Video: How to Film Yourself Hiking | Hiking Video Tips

Anything above that and the grass will be too in focus, and if it's too dense, then you won't even really be able to see yourself walking by.
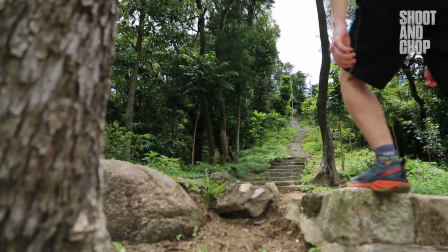So the thing is, when you're doing hiking videos that you have to keep in mind is that sometimes you're gonna be challenged, and so I would just say, always remember that the extra effort is always gonna result in extra quality.
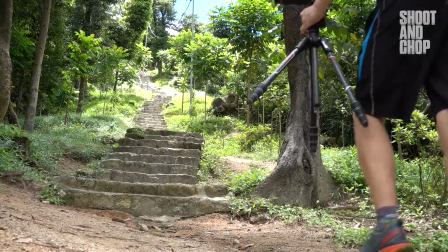522s
There's a lot of stairs. I'm gonna use one big long shot just to really emphasize how long it takes to get up these stairs.
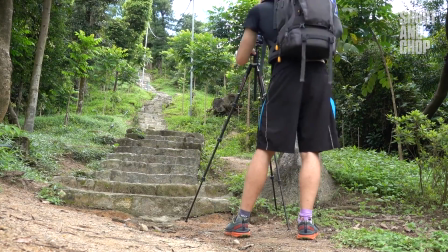529s
And it is a beautiful path up, surrounded by a sea of green. So I think a long shot really works here. But again, I'm gonna have to go all the way up, all the way down, get the camera, and then all the way up again. And so this is the thing to keep in mind. If you wanna get the best shots, you gotta put in the effort. You gotta be willing to produce buckets of sweat, so much sweat perhaps that it could create a minor tsunami.
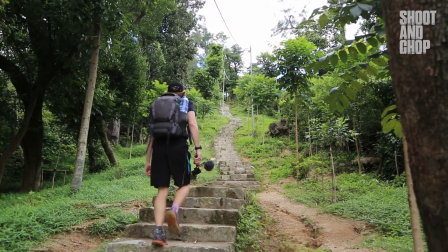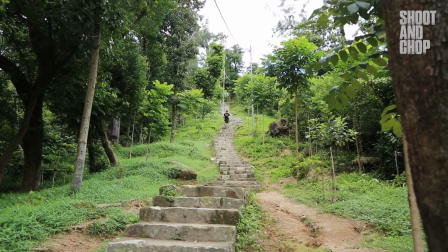563s
Alright, so I just did the stairs of doom and death, and while I was up there I realized that maybe even these stairs are too long for a long shot, so I'm gonna mix it up, do one fully wide shot and one zoom in shot right at the end. The zoom in shot brings all the stairs really close together, so it shows lots of stairs.
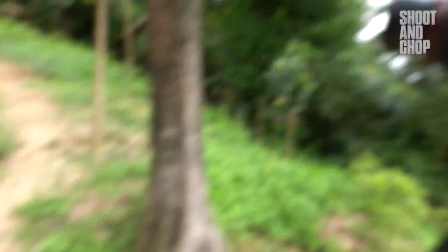580s
I've zoomed in the lens now, and so let's do it one more time with a zoomed in shot.
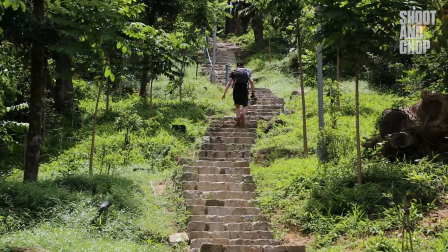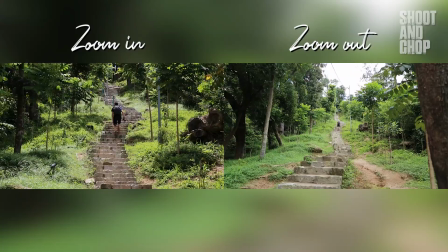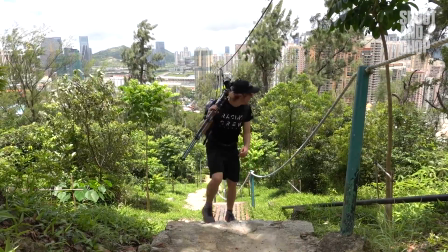597s
So I got another tip for you. Something I like to do whenever I'm filming videos with those shots where I'm walking
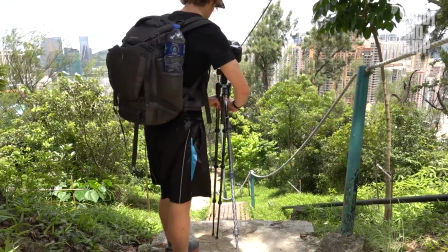603s
through the frame is if there's a certain area in that frame I want the viewer to focus on,
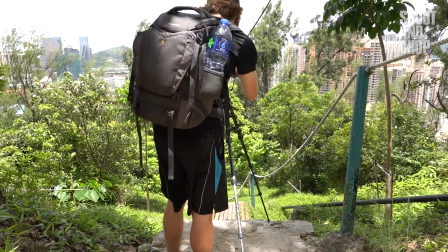608s
because naturally the viewer, whenever you're filming, will always focus on you because you're the moving thing.
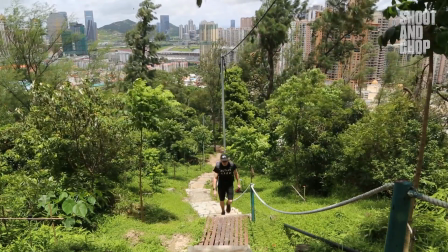613s
But if you want them to say focus on the view behind you, a really simple way, which sounds obvious, is if you just turn around in the video and look at the view. The audience will then go, oh, what are you looking at? And they'll move their eyes from you to where you're looking. For hiking, you gotta remember you're gonna be on that trail for, you know, I would say most trails, at least half an hour. Some trails are multiple days, right? So it's a different style of filming than travel vlogs. It's much better to take your time when filming hiking videos. Take a moment, take a break if you need to, grab some water, sit down, think about your shots, frame them correctly, especially if you're filming on your own. It's better to have fewer shots that are great than have a ton of shots that suck a massive ass.
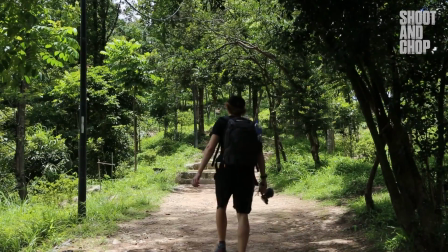657s
Another thing to keep in mind when you're filming is that not all your shots are gonna be found on the path. Sometimes it means you're gonna have to go off path a little bit. Just make sure to be mindful not to trample on any flowers or things that look like they're being planted.
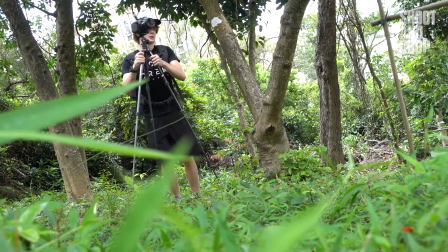673s
But going off trail can really help you get a unique perspective on trail.
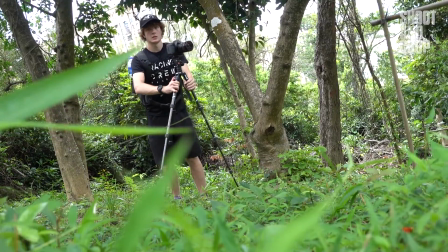678s
And so your viewers will usually appreciate it. And so right now, I just noticed that the steps going up are right beside a forest with some off-trail paths, so I'm just following it to see what perspectives I can get of the actual trail,
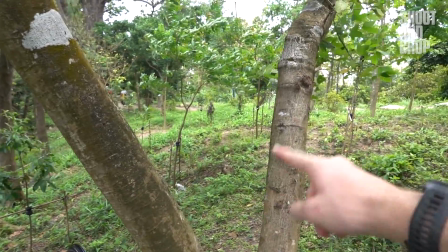693s
and then I'll shoot through the forest trees hopefully. So I'm shooting with the tree here, path here, and then some trees on the right. So it's quite well balanced. It's really nice to shoot through a forest because you get that green vibrancy. And because I'm wearing black, I'm gonna contrast quite nicely, I think, the green, because it's very bright and I'm very dark. And that, oh, there we go. Just another tip. Flew into my head like a bird that can't fly very well. Be careful what you wear. I will usually try to wear black or red because those usually contrast the environment nicely.
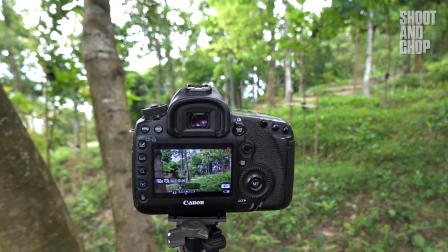727s
If you're wearing green and you're walking through green, shots like this one might not work.